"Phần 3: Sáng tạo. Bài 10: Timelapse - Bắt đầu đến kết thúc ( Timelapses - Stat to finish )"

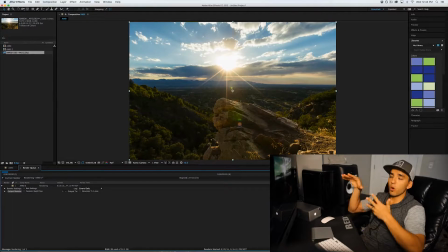So while that's rendering, I usually like to go back and start editing my next time lapse, and by the time I finish editing my second time lapse, hopefully this one is close to being finished.
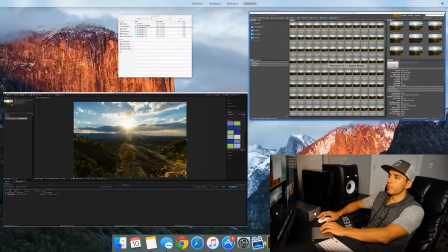So let's go ahead and jump back over to Adobe Bridge, and let's pull up our second time lapse.
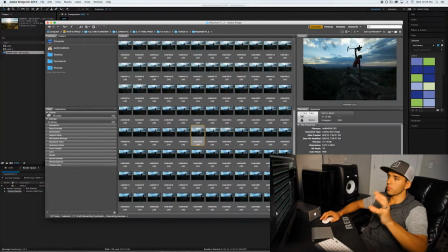So again, you want to find the photo that is the most prominent in your time lapse and make
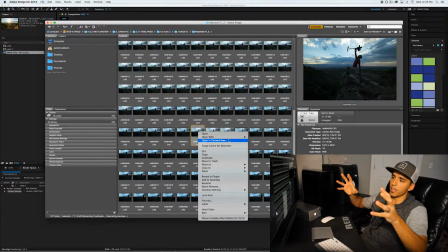sure to edit that one first so that the rest of your time lapse conforms to that edit.
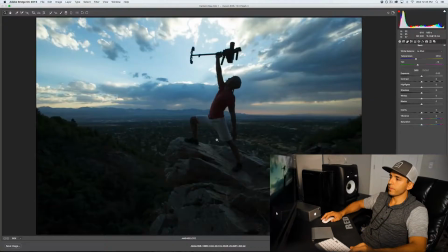So right click, open in Camera Raw. And as you can see, this image is very dark. I did this on purpose, guys, so I could maintain the detail in the sky. We're still clipping a little bit in the highlights and then clipping a lot in the shadows.
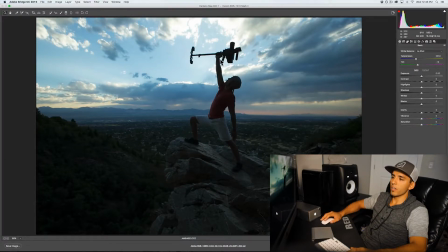And so I wanted to maintain all that detail in my highlights. That's why I undershot and exposed for the highlights and not the shadows.
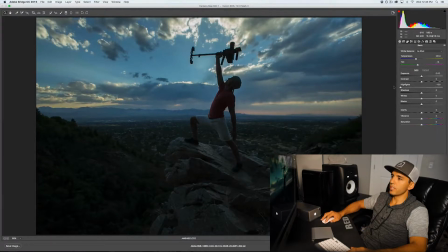Because watch this, we can bring our highlights down to make sure we maintain all of that detail, bring our shadows up,
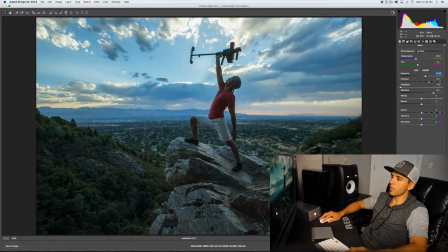bring our exposure up, bring our contrast up, a little bit more on the exposure,
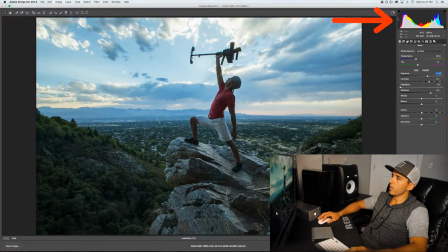maybe a little less in the shadows. But you see here now, we're not clipping in the shadows or the highlights, both are in the black, and the before and after shows that we were able to pull all the detail out of those shadows and still maintain everything in the highlights.
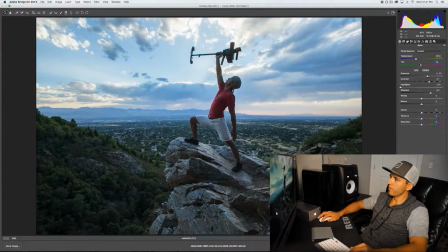Now my color balance is a bit off. We're going to bring this back up to 0. And you'll see my white balance is too cool because it was set for the sunlight. The sun is gone, it's now shade, which means we want to bring this up more around 7 or 8,000.
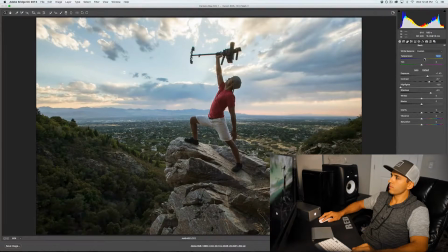I'm going to go all the way up to 8,000. Let's also put a little bit of clarity on there. Give me some vibrance and saturation. Put on our noise reduction. I'm going to put a little bit more on this one. We're going to have a little bit of noise in our image down in our shadows because I underexposed this image a little bit.
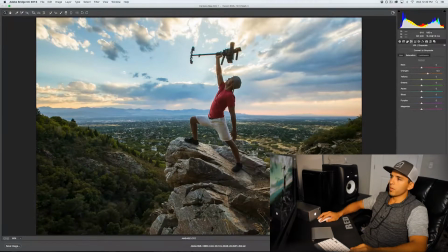So we're going to bring that noise reduction up. I'm going to play around with these individual colors for a second. I want to kind of bring out the sunset on this one. So I'm going to bring out my oranges. I want the red on my shirt to show up a little bit better. Maybe a little bit of yellow.
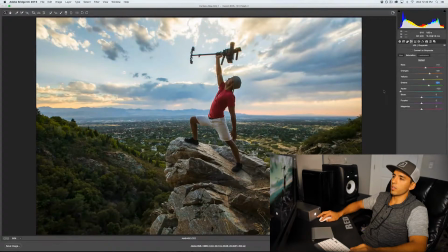I actually don't like the aqua color in here. So I'm going to bring that down a little bit. Come over to luminance. Gonna bring out my shirt a little bit more, and that should be good. Just a little bit of color adding in there. Now let's go ahead and enable the profile correction now.
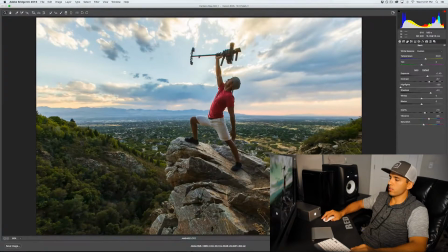Straighten this image out a little bit. Very nice. So let's look at our before and after now, and that's pretty drastic. I mean, you can barely see anything, and now the image looks bright as day. So that right there, folks, is the power of RAW.
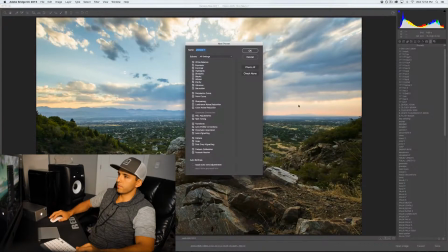I'm gonna go ahead and call that good. Make sure to make a preset. I'm going to call this Lion King Rock 2.
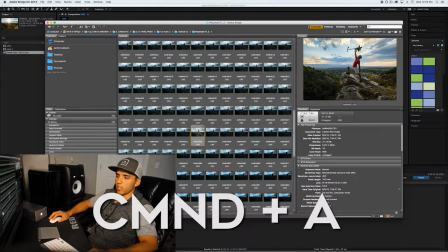Done. Now we're going to select all, Command A, right click,
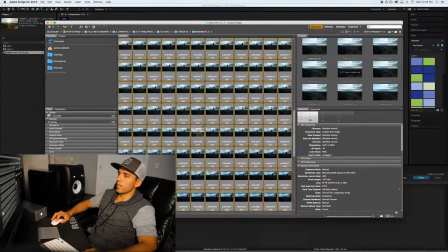develop settings, Lion King Rock 2, and now it will set that color correction to my entire image here.
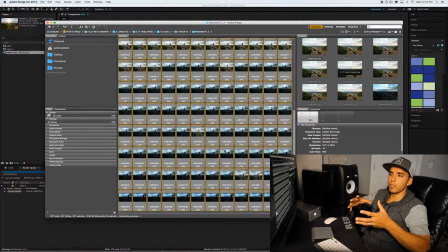So that's my basic process, guys, of compiling the time lapses.
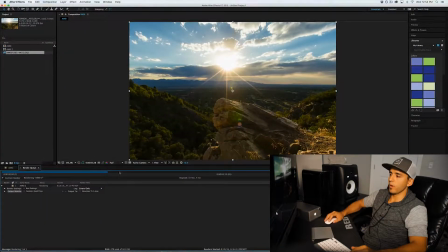Let's go back to After Effects, and it looks like we're only about a third of the way done putting together my first time lapse. So we're going to go ahead and cut to me now having finished all 6 of those time lapses, and then I'm going to show you what I do with them once they've been exported out of After Effects.
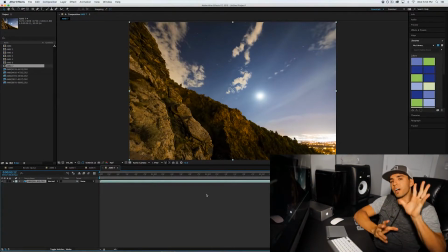Alright, so I just finished exporting out the 5 time lapses that I took up there on the mountain. Now it's time for our final step where I bring it into Premiere Pro. So let's go ahead and open up Premiere Pro.
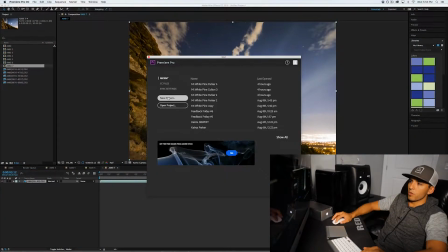I'm just going to start a new project.
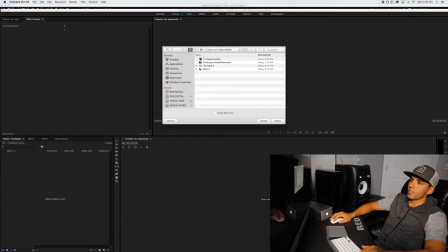Okay, so let's go ahead and import our time lapses. Here are our finished time lapses.
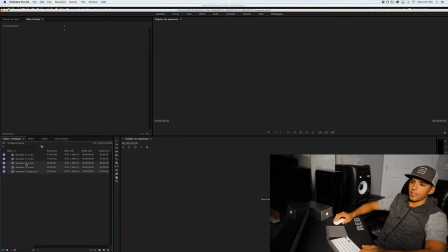Import those. And I forgot the last step, interpreting footage on the rest of these. So we're going to do that now, 23.976. So you can interpret the footage in After Effects, or you can do it once you pull it into here. By default, After Effects goes to 30 frames. Just make sure you go down to 24 frames.